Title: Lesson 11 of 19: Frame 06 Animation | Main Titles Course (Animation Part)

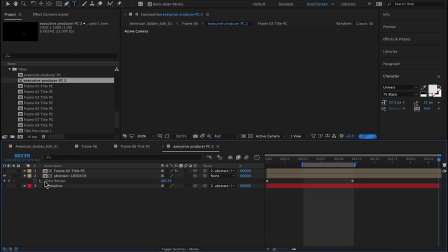And I'm going to replace the text that's in here.
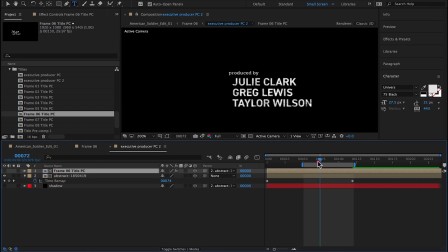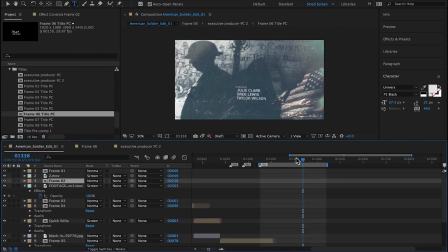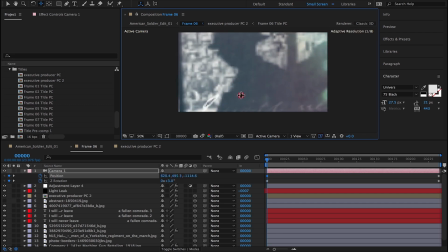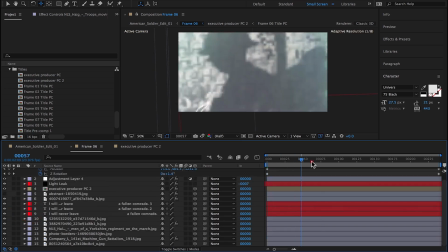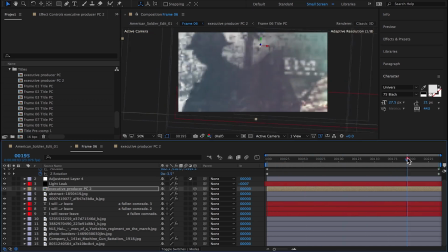So that light leak, I can tell that light leak is way too much at this point, so we'll have to do something with that.
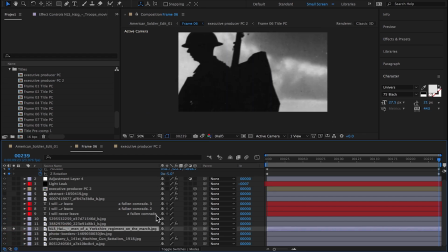But you can see the camera move works. and the text seems to work.
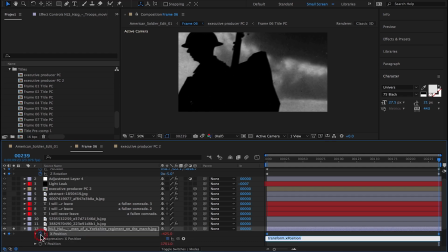So now I'm going to go back into the
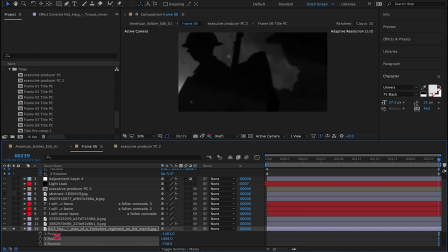silhouetted soldier. I'm duplicating the silhouetted soldier. I'm going to bring a duplicate further in Z space to create parallax. I'm going to blur him out with a fast box blur this time.
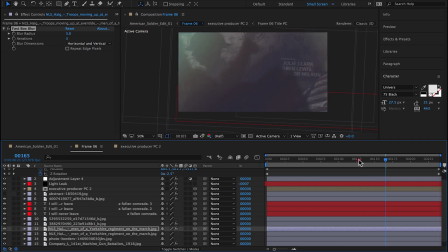And make it appear as if there's a soldier in the foreground that walks by closer to the camera.
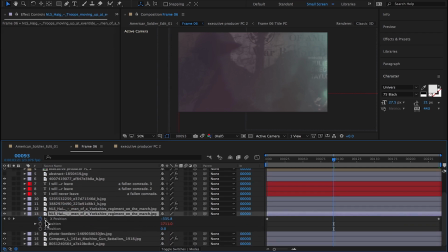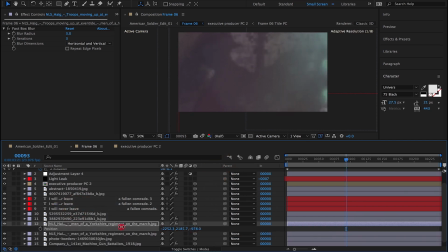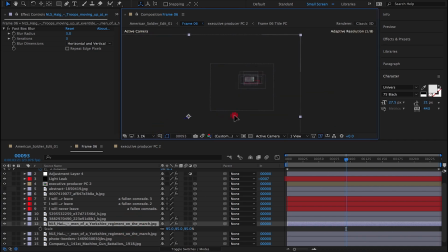I'm having a hard time finding the soldier.
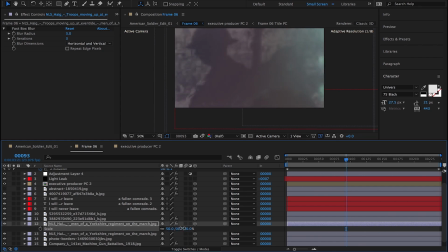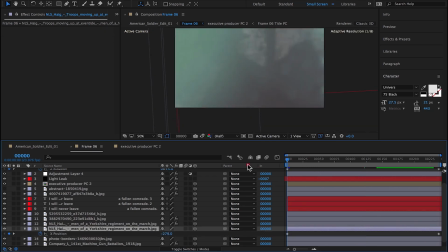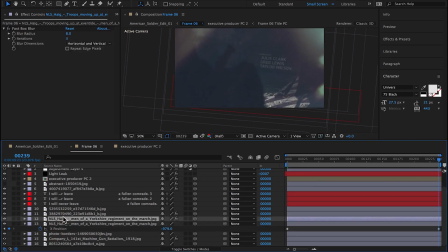And I'm applying the wiggle expression to this foreground soldier as well.
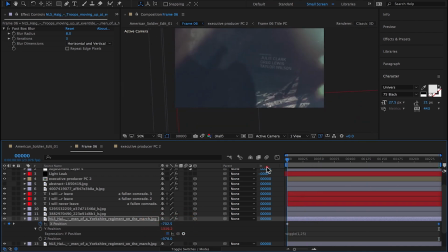And animating him on the x-axis so that he just passes in front of the camera and moves on.
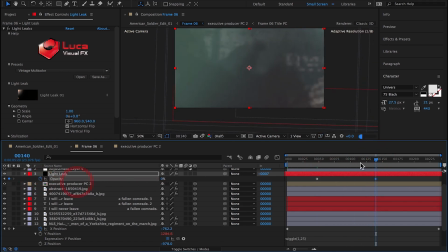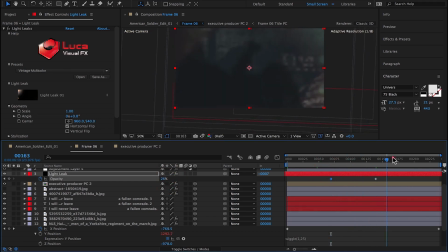Reducing the opacity of the light leak.
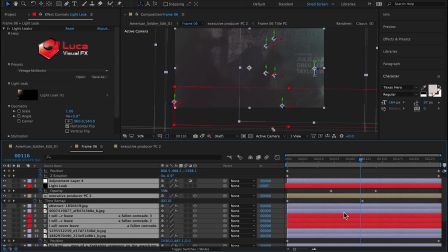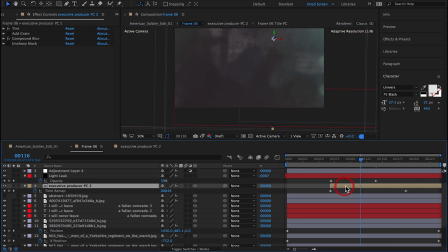And setting the text to come in later so that it animates on later.
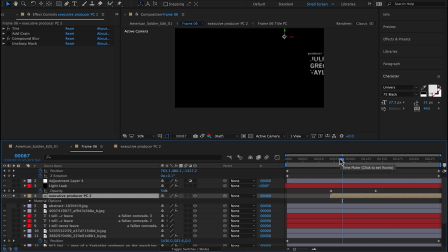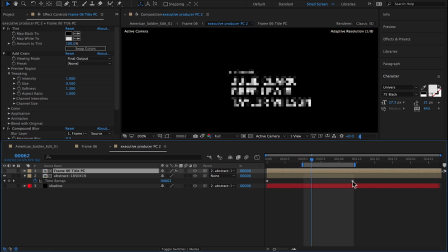Like I said, this is such a long scene. I knew that I had to keep the audience attention somehow, and making the text animate on slowly, I thought might do the trick.
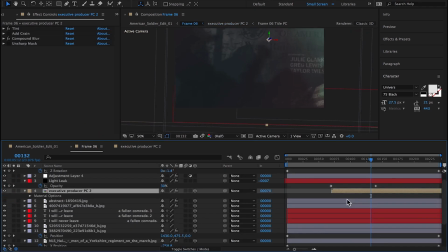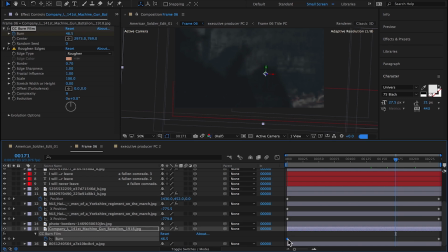Now I'm back to the CC film burn effect. I want to reveal the American flag underneath the burn. You can see it down there in the bottom right corner.